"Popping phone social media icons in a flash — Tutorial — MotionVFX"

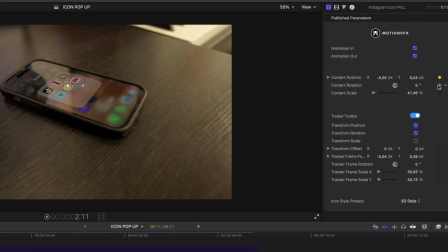The icon is already growing as it appears in the transition, so it's simply a matter positioning it and keyframing to appear like it's coming out of the hall.
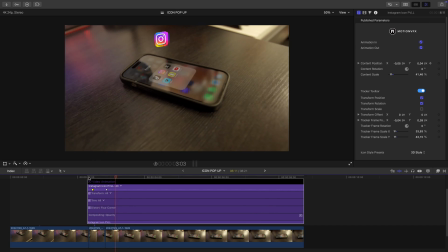Right about here and that looks great! It's an illusion of this icon coming from the hall.
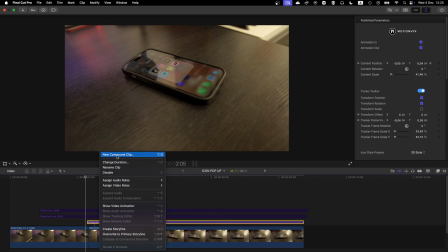Now once that's done I'm going to compound clip this Instagram icon and I'm gonna add some blur to it,
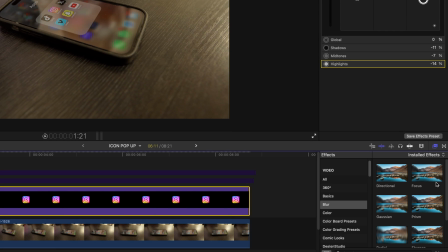specifically the focus blur. That's gonna give us an illusion of a depth of field.
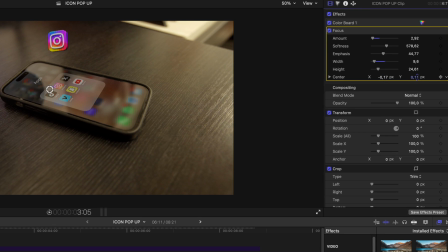You can play around the settings here, it all depends on your shot. Whatever looks coolest.
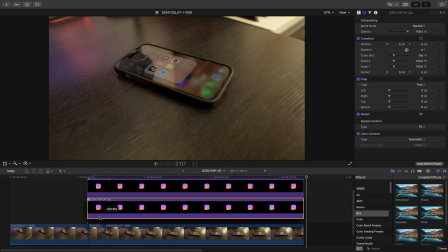I'm also gonna copy this layer to create a fake reflection inside of the phone. As you can see I have all the other reflections so the icon is gonna need its own as well.
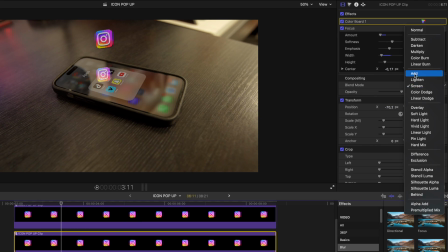That's just a simple matter of scaling, changing the blending mode to something like lighten mode and dropping the opacity.
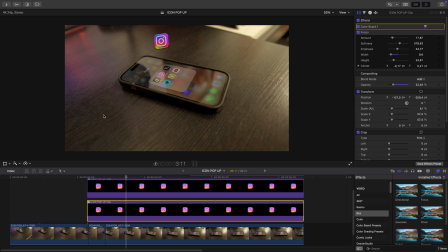As always you can be the judge of what looks best for you.
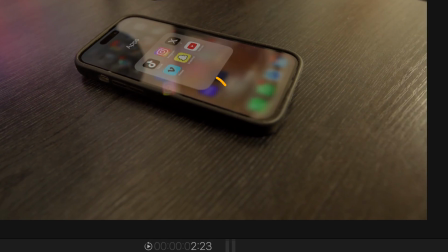Once you position your reflection, if it's sticking outside the phone, you can simply create a mask along the edge here.
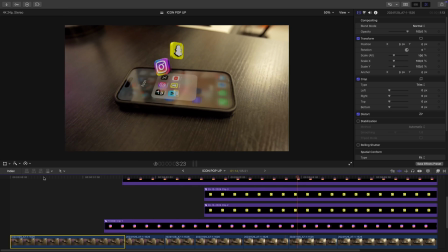After a bit of playing around and including all my other icons, we have something like this. But I think what I want at the end is this cool dramatic zoom.
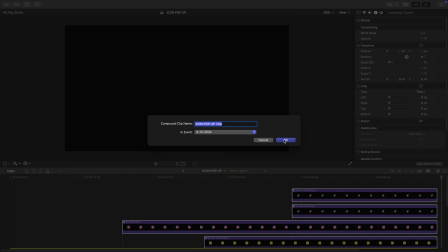So I'm gonna create a compound clip of all of this. I'm gonna go back to M extension again. Let's go for our camera movements and I'm gonna pick this custom zoom camera.
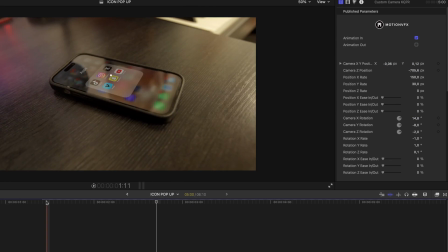Now here we can adjust all the parameters, play with the depth of field of the zoom and let's take a look.
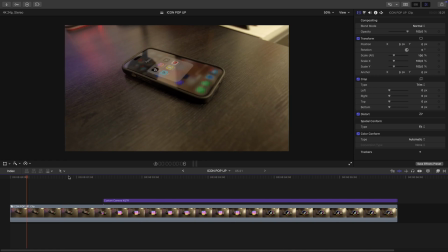Now that looks amazing. If you want to see more tutorials like this comment down below, let us know what you'd like to see next.
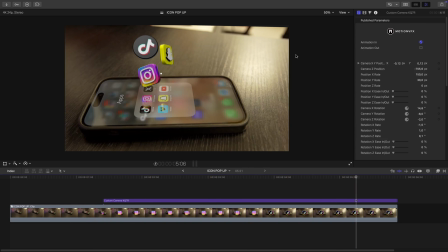Follow MotionVFX on social media and I'll see you next time.